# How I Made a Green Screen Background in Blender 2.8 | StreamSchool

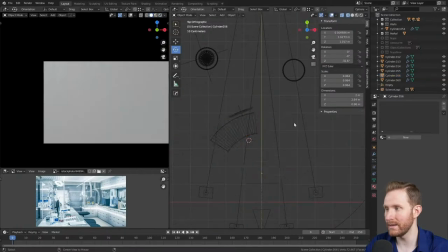And I just started shoving assets in here as well, like the DNA model and tweaking and adjusting and positioning things.
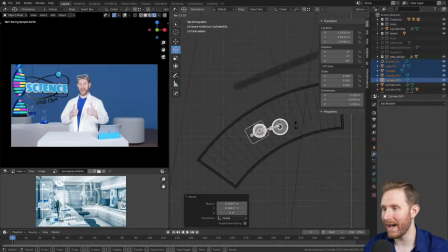And then I started repurposing assets like the flasks here.
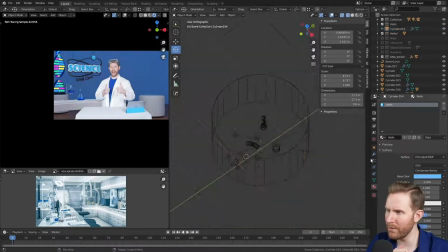I put those on the table and started moving all that around messing with colors I
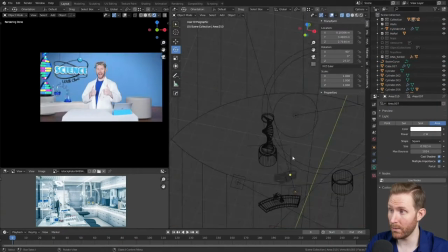used spotlights to light this scene because I wanted like a really distinct vignette
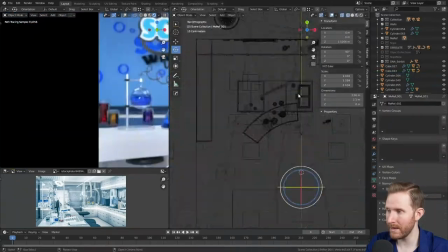around the edges especially towards the right where the chat is but I kept repurposing and positioning the various flasks and I realized these weren't
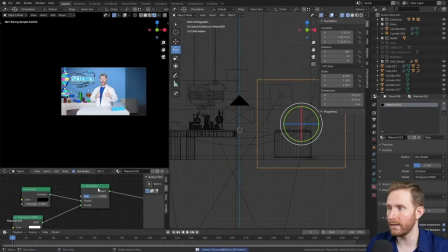getting like the glow of colors that I really wanted in the scene I just could not get like the light to behave how I wanted with these
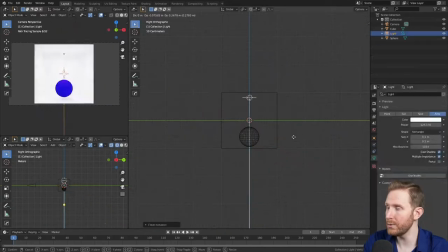flasks to bounce the different liquid colors on the scene so i actually opened a new scene and tested around with light bouncing and could not get
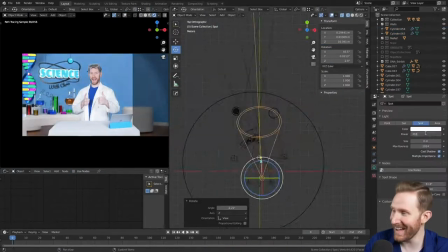the colors to bounce very much so i just sort of resigned on that front and i ended up just putting in a white backdrop on these
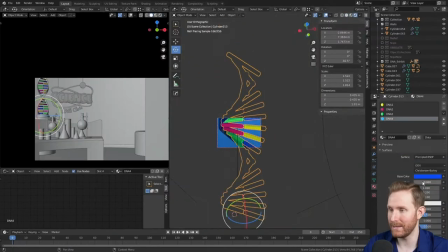flasks to make the vibrant colors of the liquids inside of them really pop and stand out got rid of the emission on the dna strand back there
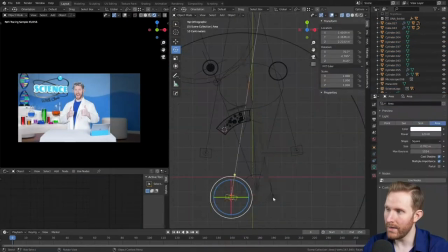just made them like a solid plastic colors for the dna colors and then here i wanted like a cool two-tone backdrop with like a liquid
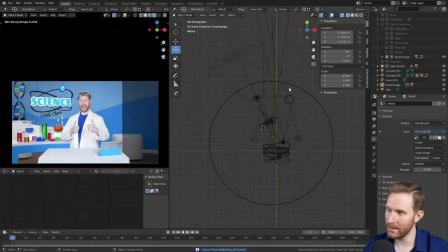that could be like a sciency liquid in the backdrop and decided the three waves were too much so i made it just one big swooping wave in
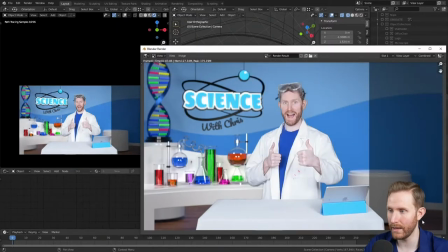the backdrop that went opposite to the table because i felt like that felt really cool compositionally
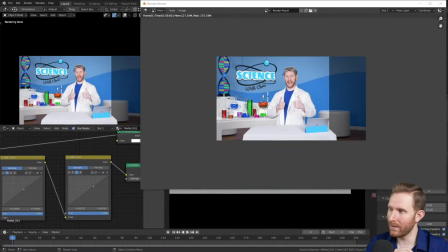and uh did a lot of a lot of just thinking about
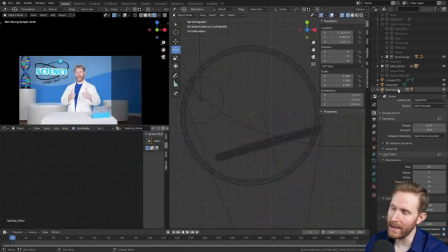what could what could be added here and what needed to be moved around and i decided that the the arc table wasn't super happy with
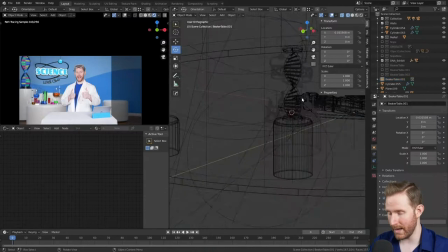it so i started experimenting with different table shapes i went between a rectangular table a circular table and then the arc table that i had all of them
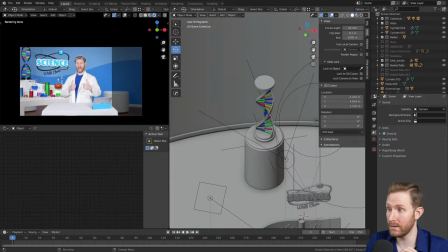with white backdrops and i left all of them up available for me to easily mess with so i could easily swap between the three here
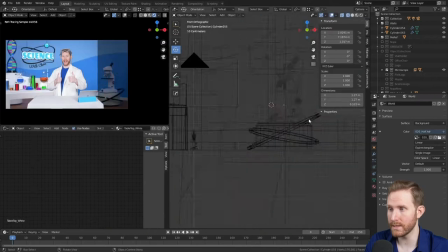i just started adding details to the right hand side of the scene i just wanted some cool sciencey stuff in the backdrop that i already had so i took the microscope i modeled the previous night made it gigantic and put that in the in the background so it's like a fun science model. Also experimented briefly with making giant flasks in the background.
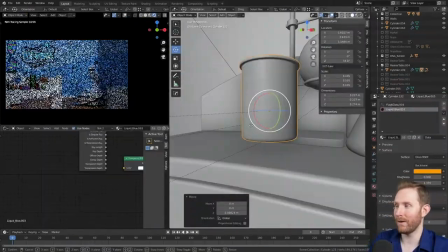I put another set piece over there on the very very far right and started making these flasks a little bit bigger again
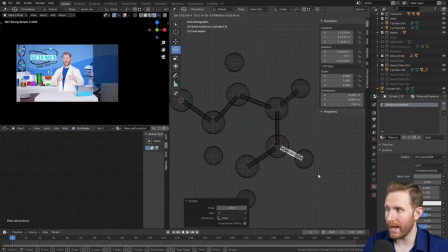back and forth on a lot of aspects of the scene but I wanted the flasks to really pop and be really vibrant which is why I made those bigger.
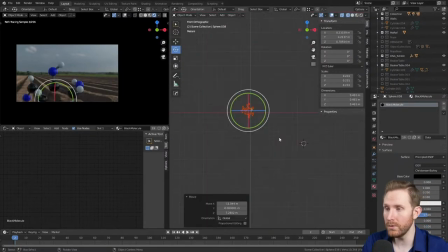Here I modeled a molecule to put on the new stand a much more complicated molecule.
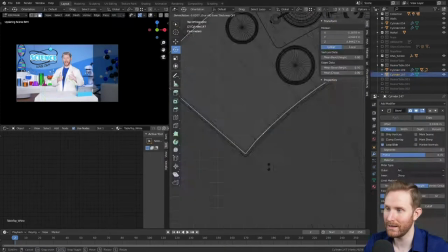I looked up all sorts of different molecules that would be funny if anybody recognized it like uh like lsd um corn syrup stuff
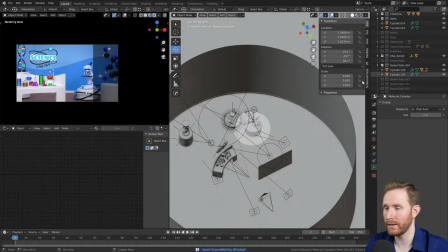like that but i ended up using a blood molecule because it looked really cool added
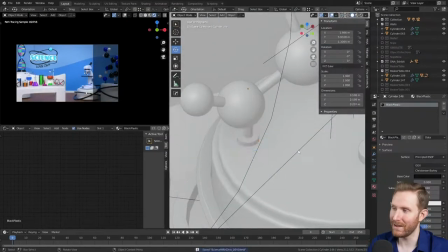in my typical shout out to punch bomb in the scene with the bombs on
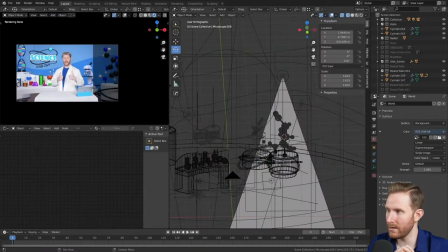the table and here i was just like looking at things and tweaking and moving things around and i decided to put the logo in the
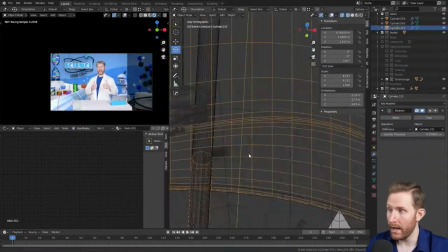background so it'd feel more grounded with shadows against the wall and then here i wanted bubbles on the liquid in the backdrop and for that i had to
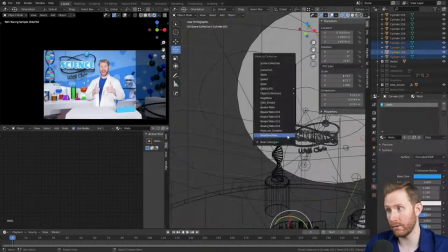use a cylinder and actually boolean out a piece of the curved wall i couldn't just use flat bubbles because the wall is curved
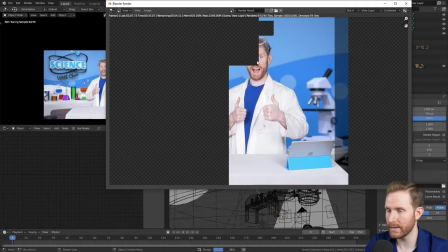and i duplicated those across to make it feel sort of like a science-y concoction which I think ended up looking really cool.
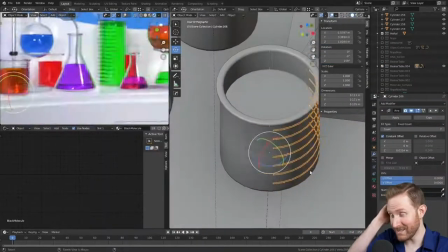And here I added some detail to the flasks because
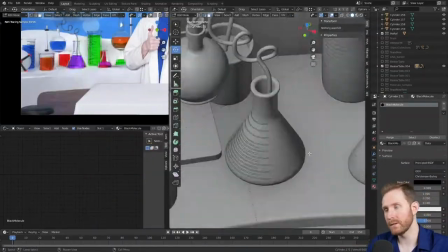they looked too bare without like measurements on them because typical science flasks do have measurements.
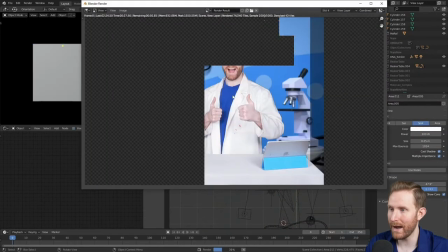I didn't need to add numbers to it because they are blurred out in the background, but you could tell if they were just completely bare.
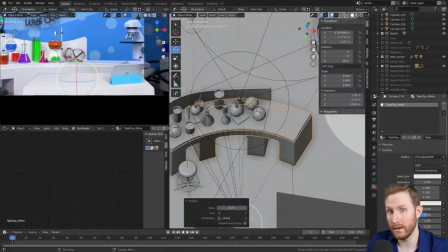And here I've decided I wanted to see what the scene looked like without me standing there since I would be ducking behind my desk and whatnot at some points.
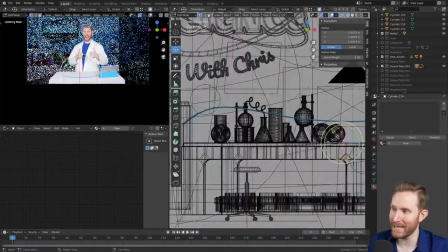So I decided to extend the entire table past the center of the frame just to take up more space.
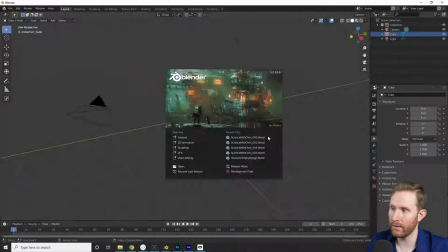So if I ducked down or went off frame or something, it would look fine.
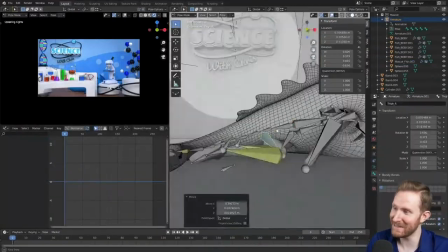Then as a meme, I added my mascot passed out drunk in the background,
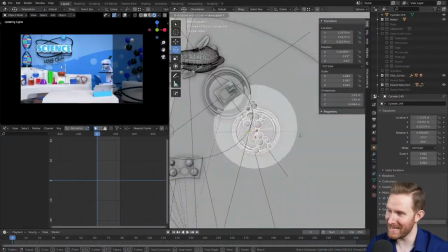which nobody will ever see this except for the very tip of the tail and the fins right there.
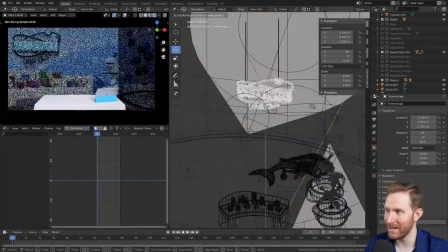But it's still nice to know that it's there. I think it's pretty funny. And here I decided the DNA model was too busy.
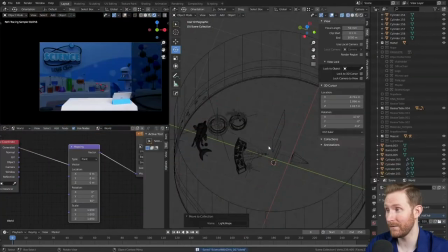So I I just ditched it all together after asking for feedback from friends and just made the logo bigger.
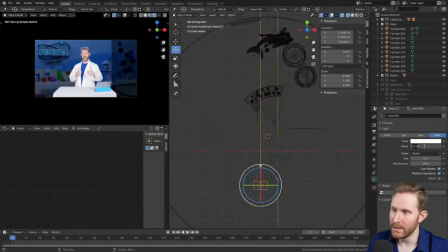And I decided to completely redo the lighting from scratch. I just wasn't happy with it. So I started with just one spotlight, see what I could come up with for that.
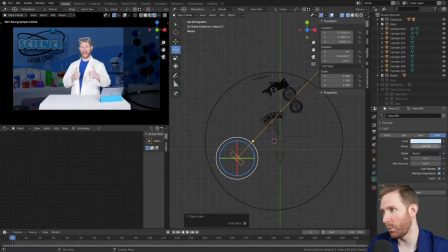And just pointed at the scene, just one big key light for the entire scene.
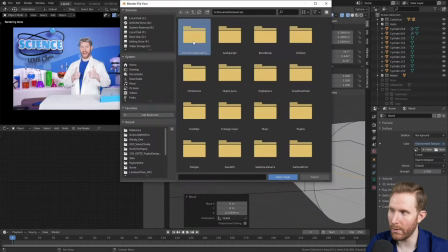And I realized pretty quickly I couldn't get that looking that I wanted, lighting both the foreground and the background together.
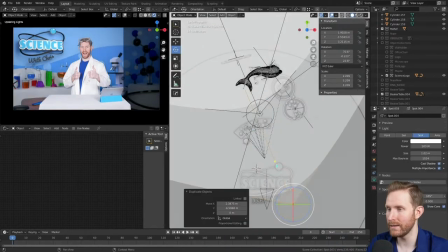So after messing with this a lot, I decided to light the background separately from the foreground So I got those are really a nice soft shadows on the
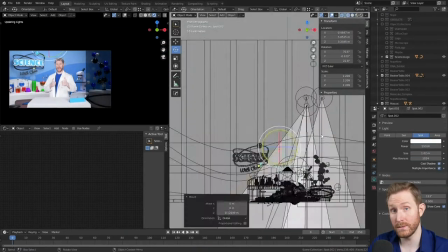logo Then I was also able to light the foreground desk and the two side exhibits all completely separately and I'm so
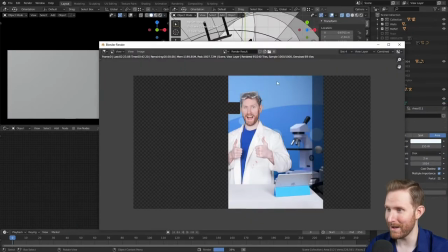So much happier with how this lighting came out compared to the lighting
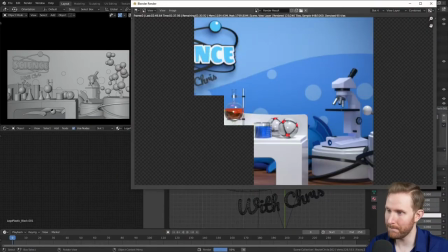The first attempt at the lighting and this is pretty much where he ended up after this was recorded I did replace the arced table with the rectangular table,
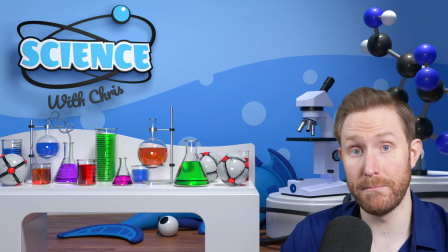purely so that it would match up with the real-world footage with my real-life rectangular standing table.
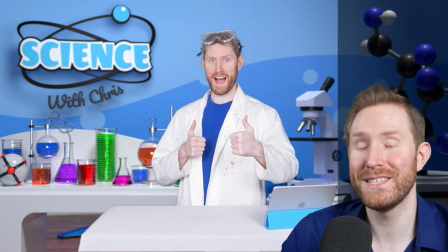But overall, I am so, so much happier with this set.
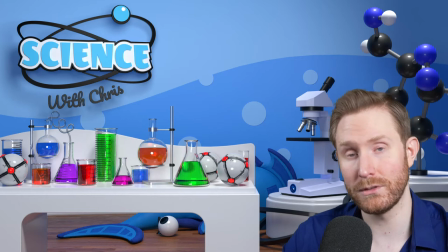It feels so much more whimsical, fun, and playful like a colorful talk show set than like a boring laboratory or workshop. So, what are the takeaways here? Well, for one, don't pull all-nighters. This lesson is apparently completely beyond my grasp, especially since I'm recording this video in the middle of the night, so this is more of a do-as-I-say-and-not-as-I-do situation. If you're working on something for long periods of time, especially in the middle of the night when you're exhausted, you're gonna start to hit a point of diminishing returns, where you just start to make things look worse rather than better. This is because you're scrambling to make literally any progress at all, but then you'll wake up in the next morning and realize it's an absolute dumpster fire. Secondly, I am a very strong believer in success through iteration. I really wasn't happy with the first two attempts at this set at all. But failures are not failures if you learn from them and they lead you where you want to go. Also, if something's not working, don't be afraid to scrap it and try a different direction. Fourth, and finally, try to go into your project with a really clear idea of what it is you're going for. Usually, I start these things with a pretty good understanding of what it is I want to make, and then obviously that evolves as I work on it, but this time I went in completely blind with a couple pretty Google images, and I really paid the price for not doing the prep work. All of that being said, if you have any questions or just want to see me use this stuff on stream, I'm live every Tuesday, Friday, and Saturday at twitch.tv slash oraclefishlive. And if you found this video interesting or insightful, make sure you hit that like and subscribe button below the video and ring the bell for new content every single week. Until next time, my name is Chris Folia, I'm your Stream Scholar, and class is out.